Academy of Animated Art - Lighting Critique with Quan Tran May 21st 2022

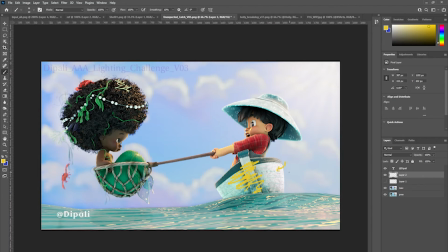So you have light wrapping around here and here, which is nice. But maybe have it gradually get darker as we get towards the core here.
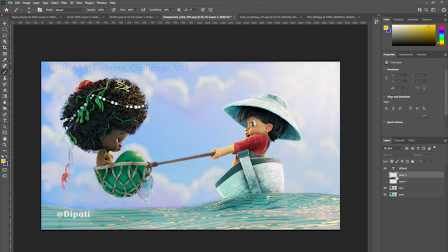And I see that, you know, there is a little bit there, but I feel like you could probably push it a little bit more. So darker here, and same here. Again, get the core here darker.
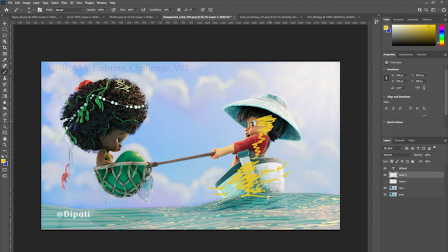Bring down whether it be an IBL or a dome light or a fill light, reduce that so that you get more of a, you know, the light wrapping around and getting darker in the middle here.
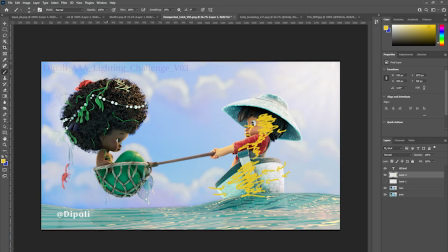This is actually working really well. I really like the way the light falls off on her face here. That's working really well. Same here.
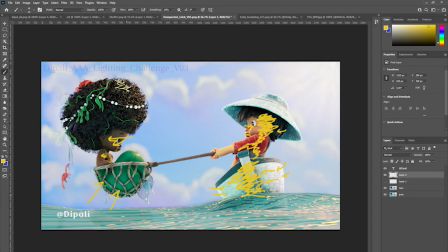You can see that there is some bounce coming up here from the reflected light on the water, but maybe have it fall off sooner, you know, so maybe have it go darker, you know, round about here.
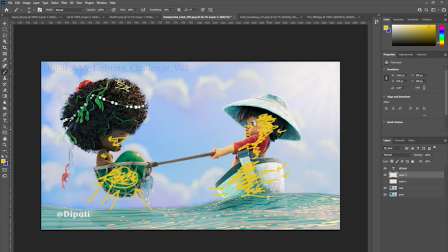Again, just so we get the core expressed, or feeling the core a little bit more, and also maybe, you know, on her hair as well, just slightly go down, maybe like half stop right here,
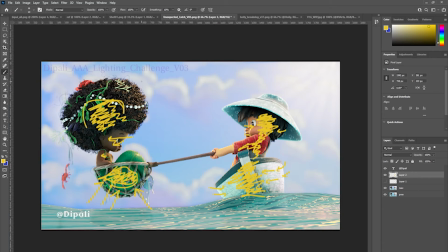just so we feel the the light wrapping around and then falling off on her hair. This is feeling really nice. This is great. His
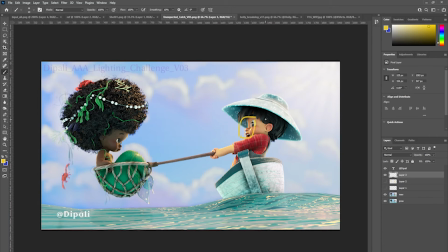his face is feeling nice. Maybe just get it just a little bit darker there. This is maybe a little bit darker there as well. And here, and the boat. But otherwise, it's looking great. I would
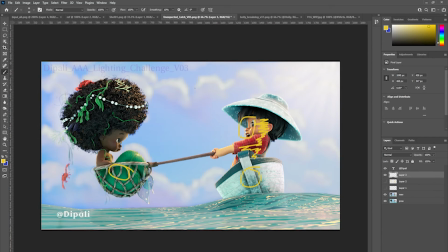feel the sky's getting a little bit purple, a little bit too magenta perhaps. Maybe you could take some of that magenta out of the sky. Otherwise, looking good.
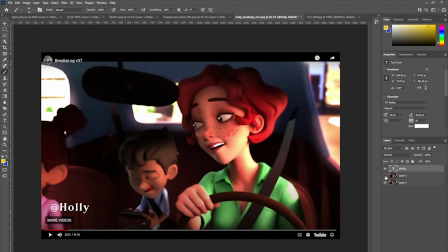Holly, I see that you've had a go at trying to get some more shape into the characters,
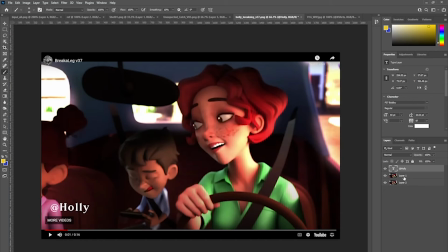but I feel like maybe I've kind of steered you towards getting maybe a little bit too much contrast
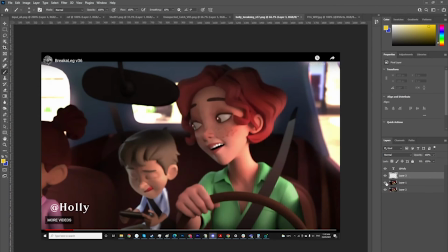into this image now. So I'm wondering whether you want to back off on the exposure
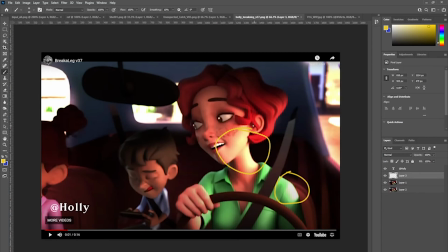here on her shoulder and her neck, and kind of make it not as contrasty as the background here, but it's more. I'd maybe back off.
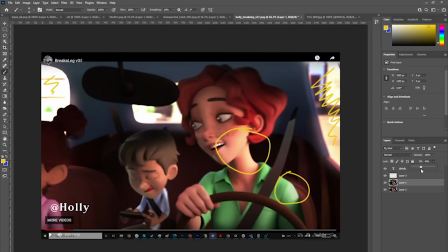This is where you were. I'd maybe back off like something like that. Feels kind of nice. So maybe like 60%.
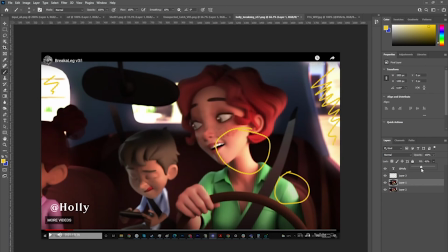Yeah, 50 to 60% is probably where we want to be. This is previous. This is now.